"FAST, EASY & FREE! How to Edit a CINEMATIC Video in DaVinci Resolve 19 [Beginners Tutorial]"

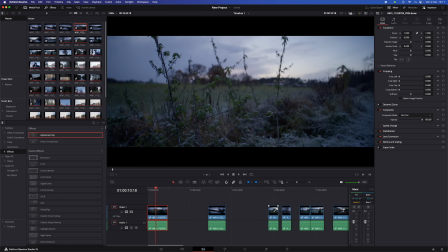246s
And that basically means put clips in the right order so that the sequence tells a little story, you know?
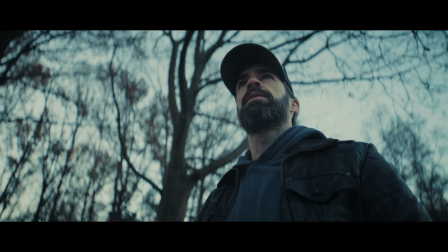253s
So usually for sequences like this where I film myself, I have clips of myself doing stuff and then clips of the surroundings.
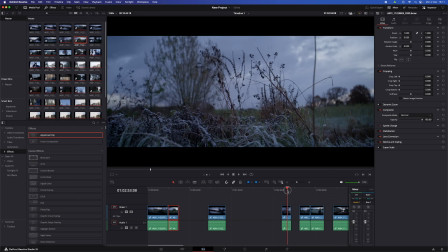262s
And I just start by laying the puzzle. But what always works is to start a sequence with some establishing shots. Some cool shots of the surroundings, so that the viewer knows where the video is taking place. And I also like to start with those shots because they're perfect to put a title on. We'll do that later in the video.
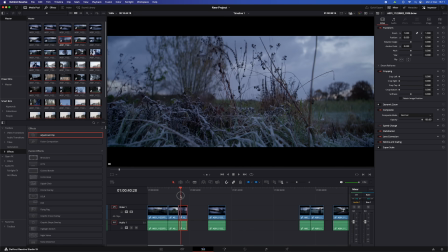280s
So let's say two or three of those establishing shots, right? To show the viewer where we are.
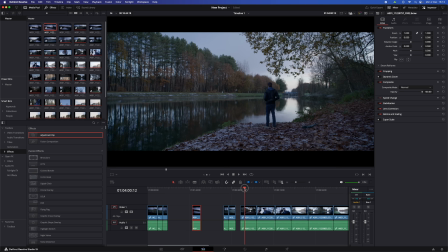287s
And then maybe the first shot of myself, where I walk into the frame, to introduce the main character, so to speak.
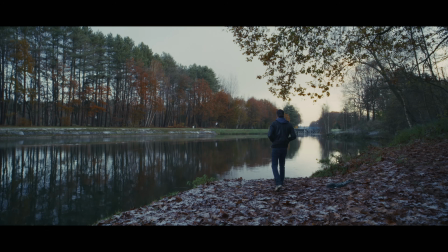294s
And that scene where I walk to the edge of the water and then look at the view, I shot that scene from different angles, and that's really important. Again, go check out my video on how I shoot a cinematic sequence like this, because it's super important that you get those different angles.
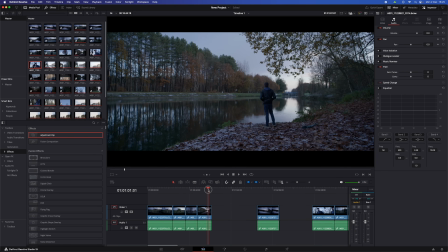311s
Because if you have those different angles of the same scene, you can, for example, go from this clip,
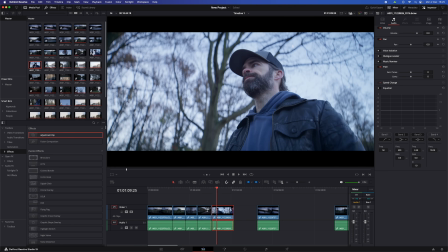317s
a wide shot, to this one, a low close-up shot. And then maybe here we can cut this clip and put a clip in between of what I'm looking at. So we're going to split a clip. Just put the playhead where you want to make a cut, where you want to split the clip,
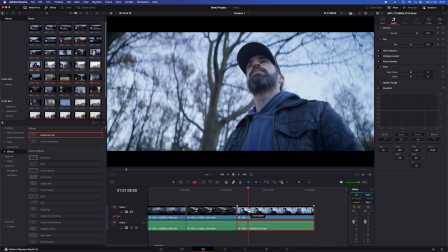335s
and then you can use the blade tool here to split the clip, or hit the shortcut for splitting a clip.
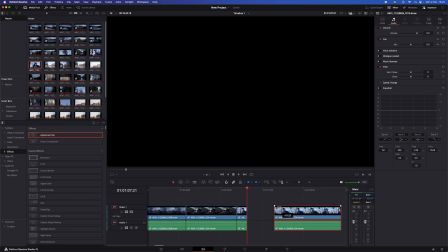341s
I mapped it to the D key and it makes a cut, see? But you can remap shortcuts wherever you want.
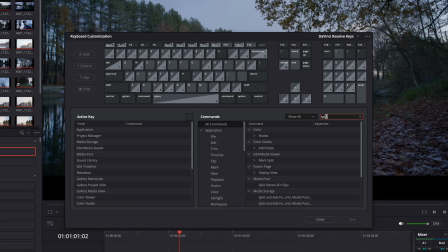347s
Just go here to keyboard preferences and then just find split clip and remap it to a key of your preference.
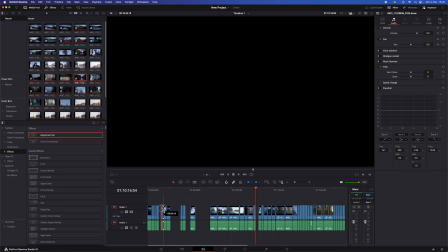355s
And then we'll put that clip of the water in between those two. And then after the clip of the water, maybe we'll cut back to me looking at the view.
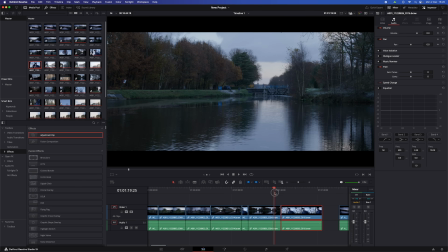364s
Same low angle close up. And then see how I turn my head here a bit?
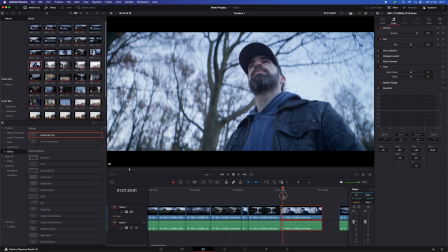368s
Well, maybe it's nice to cut it there again and then put another clip of the view, but a different view, a different part of the view.
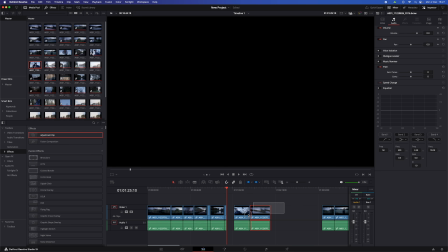377s
So make a cut. Again, use the blade tool or hit the shortcut.
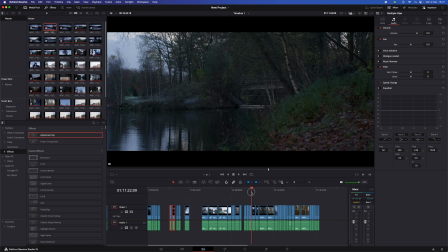381s
And I'm gonna do it right after I turn my head. And then I'll add some more of those shots of the surroundings. And then after those shots, let's cut back to the same low shot of myself.
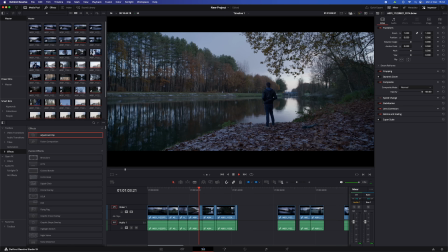394s
And this is what we have now, see? Just by splitting clips and putting other clips in between.
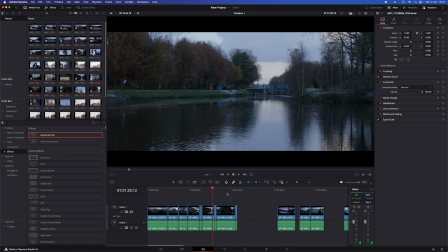400s
Move them around, that's it. And then here at the end, see how I turn around? Remember that I shot that scene from different angles? Well, I also filmed it from the back.
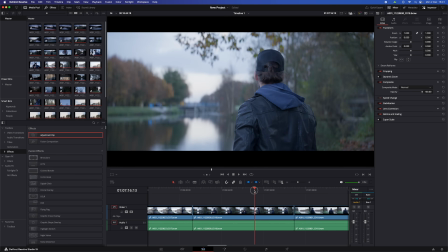410s
That's this clip, see? This is where I turn around. So now I can make this cool cut when I turn around. I'm just gonna split the clip right when I turn around, and then this clip too, delete the parts I don't need with the delete key, and then put them together.
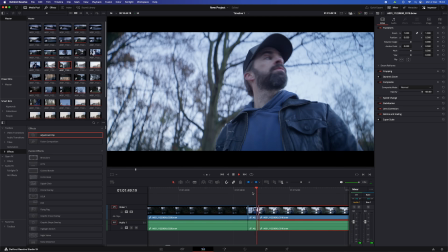425s
And then it looks something like this. And if the timing is not right, you can always trim your clips a bit, because when you make a cut,
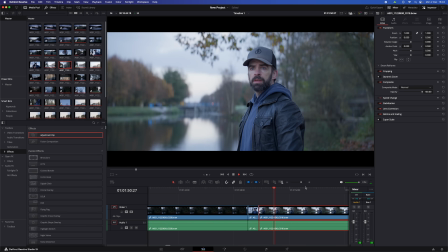432s
or when you split a clip, the part that you delete is not gone. It's still there.
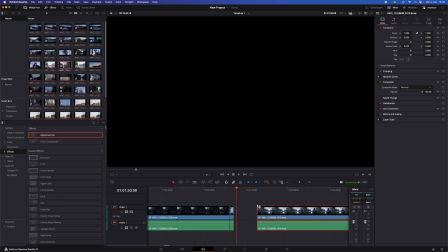437s
Just put the mouse on the edge of the clip and then it'll turn into this symbol, this icon, see?
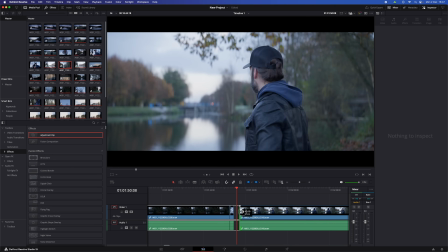442s
And then when you drag, you can reveal the part that you deleted again or remove a bit more. So you can still tweak everything at any moment by trimming the clips.
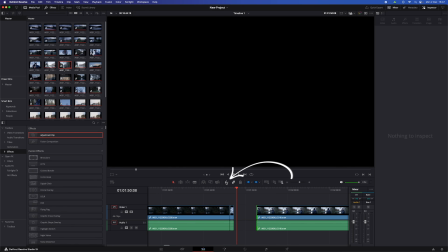453s
And if you want to trim a bit more accurately, it's always best to disable the magnet here so that the playhead and the cuts and trims don't snap into place. And that's how I create a rough sequence. First put the clips in the right order and then split clips so that you can put other clips in between. Trim clips by dragging the edges and well, that's basically it. That's all the tools you need to create a basic cinematic sequence. Okay, and then when you have a rough sequence, a rough little story, it's time for music. Because we want to edit our sequence to music so that it flows nicely. There's also no dialogue or anything, so music is super important.